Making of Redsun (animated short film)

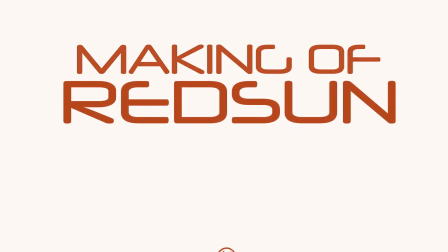[0:08]
Red Sun este un film de scurmetraj animat care spune
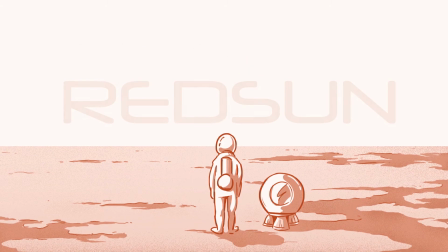[0:12]
povestea ultimului supraviețuitor al unei ipotetice civilizații umane.
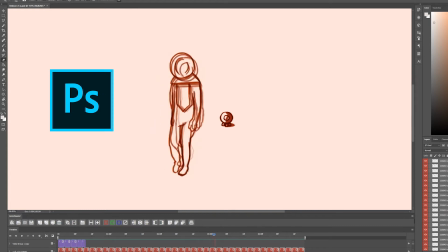[0:18]
Filmul este o animație 2D realizată digital atât prin desen în virtuutea tehnicii tradiționale frame-by-frame,
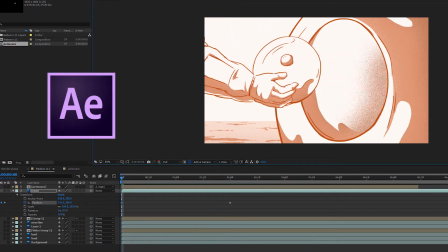[0:26]
cât și prin folosirea altor tehnici moderne precum puppet-ul.
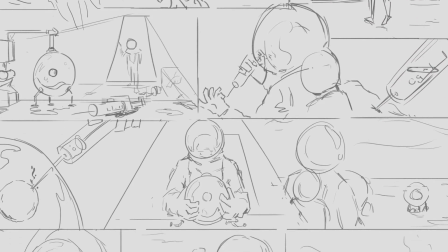[0:32]
Scurmetrajul este o adaptare în mediul cinematografic al unui alt proiect personal, o bandă desenată.
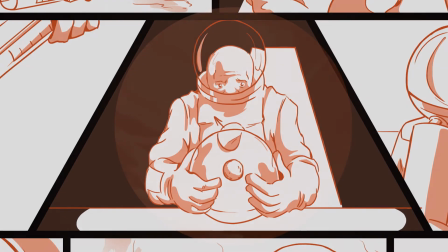[0:39]
Acțiunea din film se petrece în mare parte pe planeta Marte, ceea ce a dictat încă de la început o gamă cromatică monocromă, roșiatică.
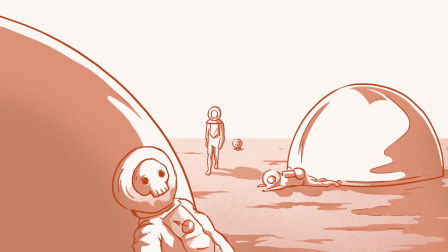[0:49]
Fiecare cadru al animației a fost compus în programul Photoshop. Odată ce toate elementele au fost definite,
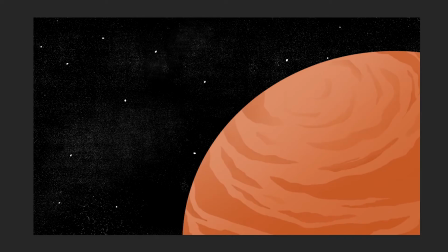[0:57]
procesul de animație a însemnat fie redesenarea cadru cu cadru în Photoshop a personajului pentru a simula mișcarea,
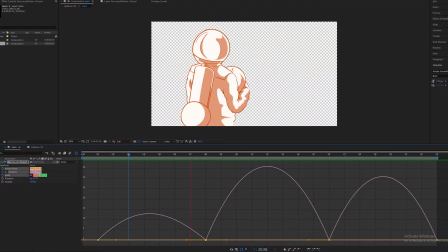[1:04]
fie manipularea elementelor în After Effects. În acest exemplu, folosind After Effects, am ajustat cadența mișcării de urcare,
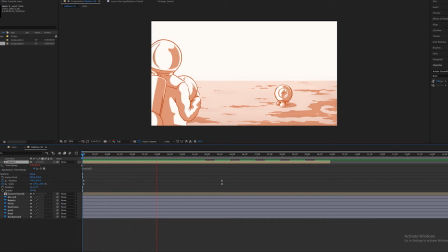[1:13]
respectiv de coborâre, a corpului în timpul mersului.
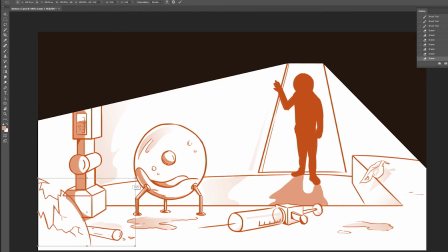[1:18]
În alegerea compunerii cadrelor și a decorului a fost cel mai
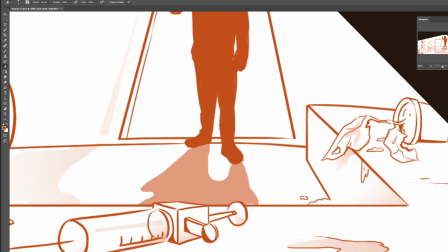[1:22]
important ilustrarea izolării și degradării în care se află personajul principal.
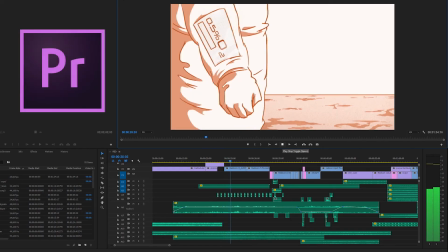[1:30]
În montajul final, realizat în softul Premiere Pro, sunetul a avut un rol important în crearea atmosferei.